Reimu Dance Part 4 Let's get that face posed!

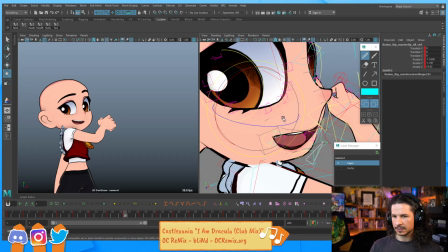I'll have to come back to that a little bit. We'll refine it in just a bit.
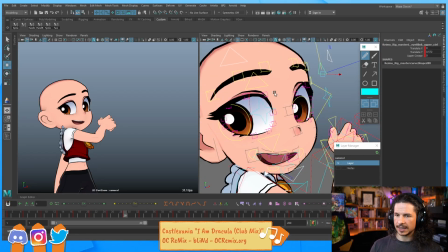Let's get the eyes kind of working here.
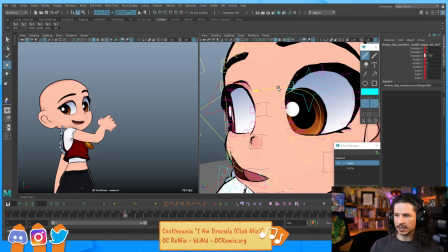So for the eyes, the big thing is if she's looking in this corner, I want this eyelid to kind of push in here a little bit.
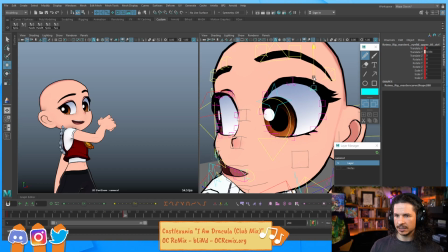It'll help give the feeling that the eye is actually looking in that direction. It'll create that connection between the eyelid and the rest of the eye.
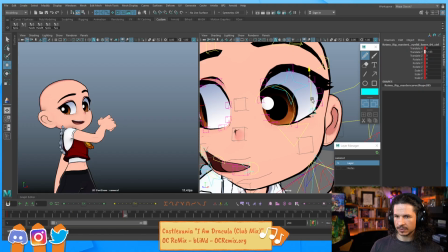Let's raise that up there.
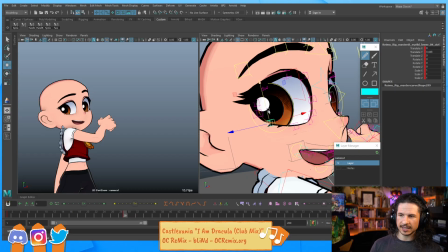This case, I'm raising this up, which technically you'd want to lower that as they're looking over. But if she's smiling, that's going to push the eyelid up a little bit. You're going to get that crinkle in the brow, or in the lid, the crow's feet right there.
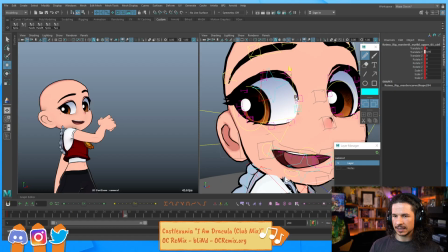So I'm going to try to raise that up a little bit, and then also just raise up the corner here just a little bit. And then same thing here.
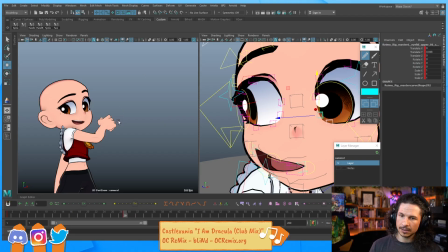Just kind of get that tightness in the eyes there. The face is so messed up here.
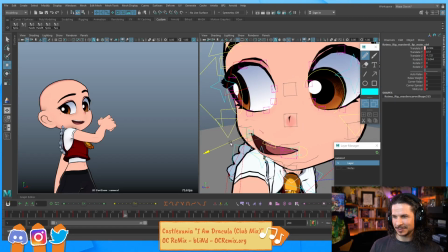Like, that should be way back in there.
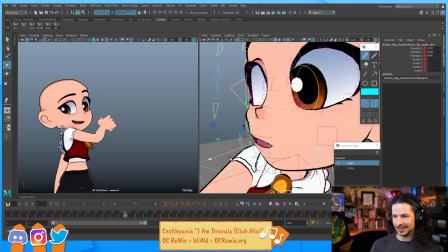Let's kind of clean it a little bit. It's still going to be messed up, but
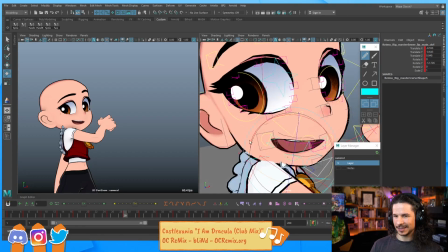That's fine.
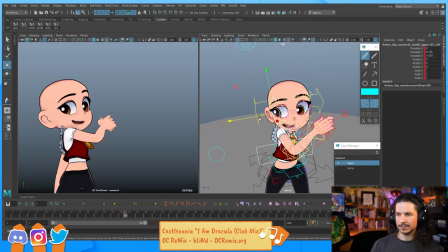Let's see. Okay. So we've got that pose and that pose.
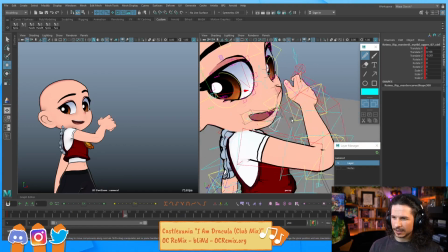Let's see, maybe I could close the mouth just a little bit here. Let's see. Let's go around there. Okay, so we've got those poses in there.
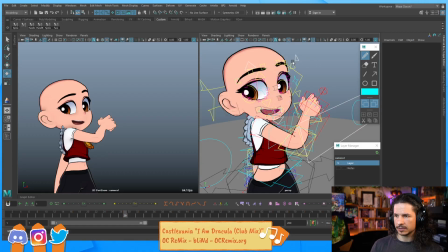Let's find our next pose. Okay, so there. Yeah, that one's definitely going to need some work. There's something off with the eyes.
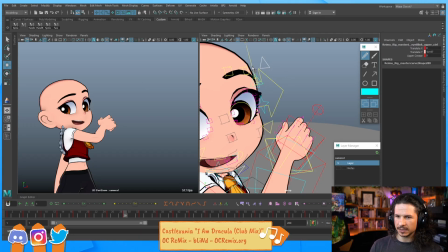Let's kind of close that a little bit. That eye was a little too open. And maybe kind of flatten it out a little.
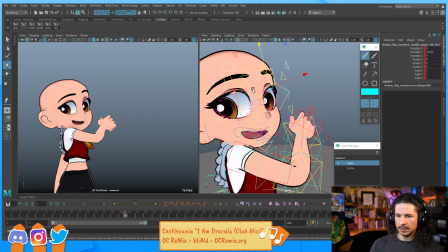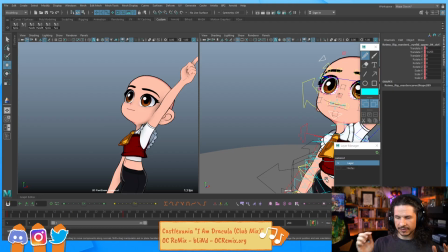And then let's go to the end here, because I definitely want this. This is going to be our last pose, the big moment here. That needs to have a really solid pose. So we're going to go through here.
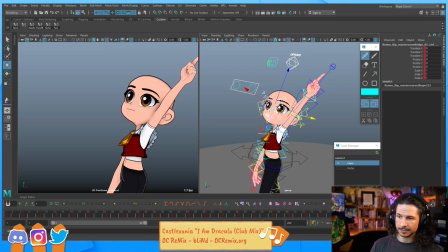Select the face, set a key. Let's actually save. It's always good to save your work. Let's see. Oh, did Epic just buy ArtStation? Wow. That's going to be interesting. I wonder what if it's going to change in any way.
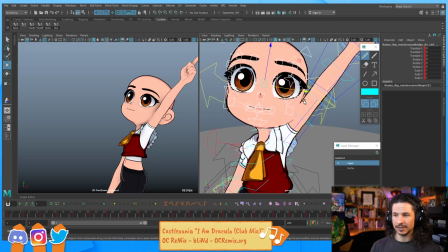I honestly don't check ArtStation too often, but that's going to be a big change.
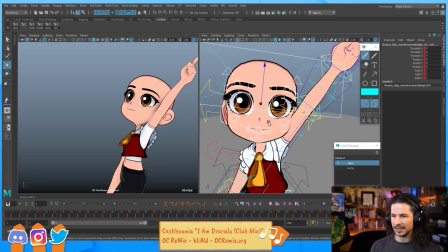It's a big part of the internet.
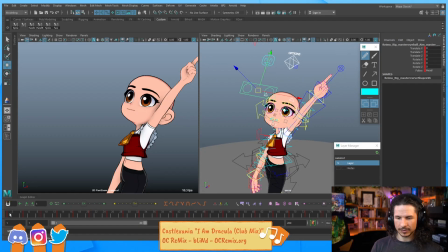Okay. So we've got that beginning pose here. So she goes through, and then here, do I want her to look at the audience? That's what we were talking about earlier, which definitely kind of gives a little bit more of that.
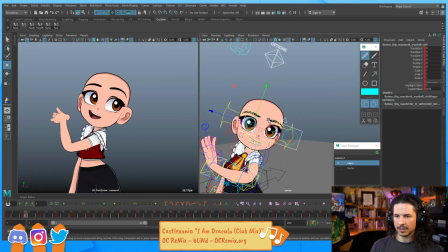Let's get this here. Oh, on control. This one.
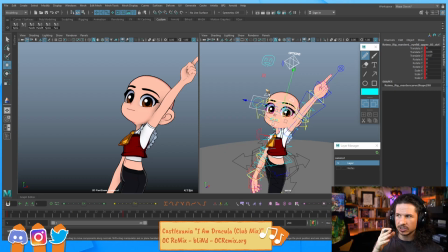It gives us 3 different points to look at, so she's not just looking left, right, left. Or technically screen right, screen left, screen right. But do I want that? Is that going to be the most appealing thing?
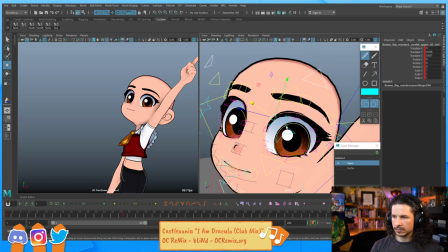Let's see what happens with the brows. We're going to just push the brows here a little bit.
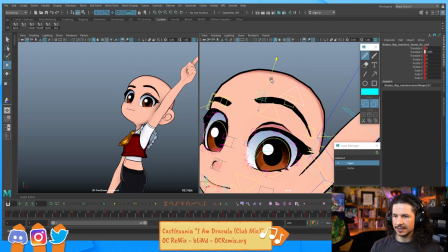Get that happy expression in there.
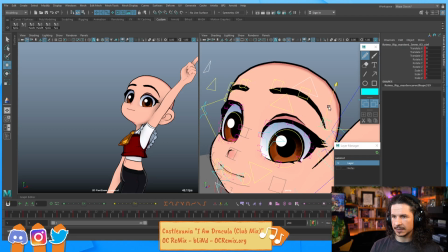We're going to try to keep that line of action in the face, same as we had before. That way it doesn't change.
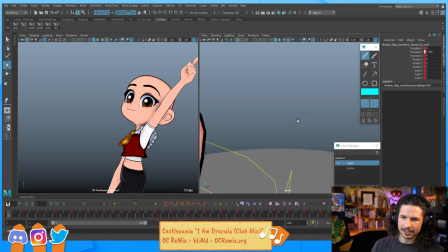Actually, I think I do want to change at some point.
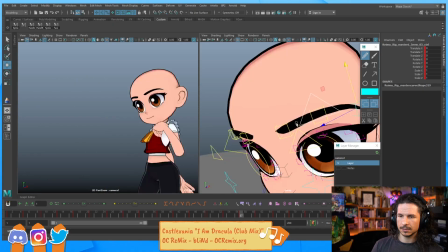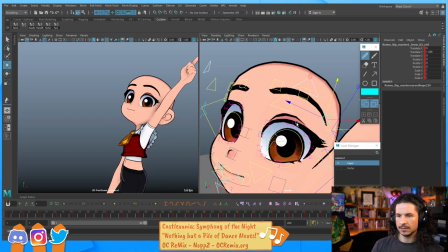Let's see. Let's just try the other way, just for the sake of it. Give it a try.
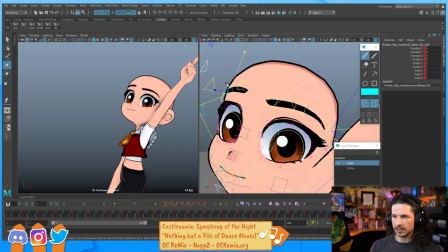So I'm just gonna try raising this one a little bit more, and let's just do it globally so it's a little faster. Oop. I always forget it's the white one. So raise this, and then this. And then, yeah, mouth on this side. Yeah, that's gonna feel better.
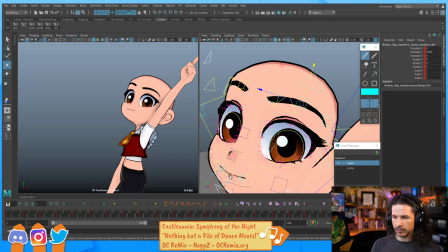Because we're seeing more of the face here, if I were to push the mouth this way, it's gonna feel kind of empty. But if I push it this way,
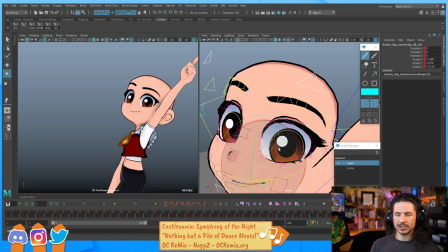it's just gonna feel much bigger, and we can really push the mouth expression there.
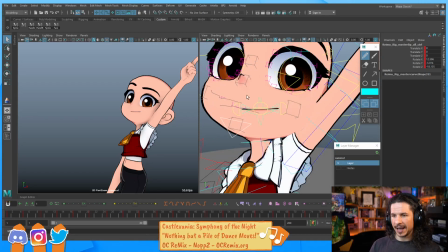Like this I want the big happy expression. This is gonna be the biggest moment here. Now, the question here is,
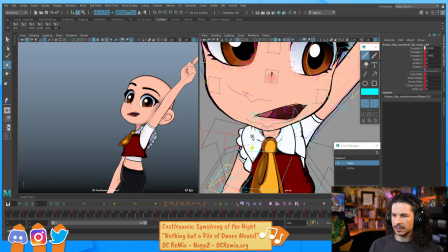do I want that expression to be
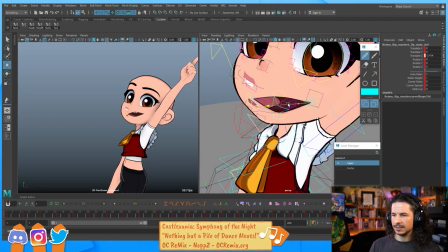a big smile or kind of open mouth like we had before?
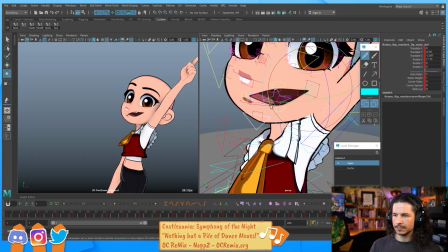Gotta think.
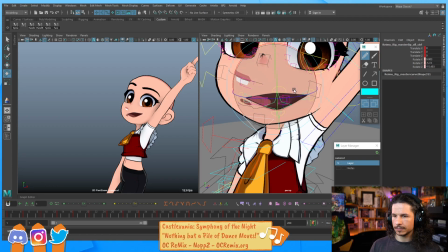Let's just try what we had before.
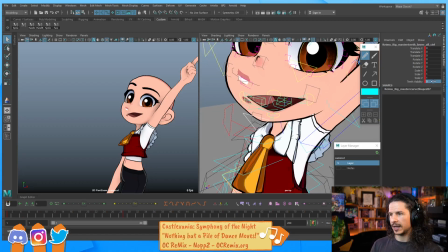So take those teeth, whip. Gotta move them down.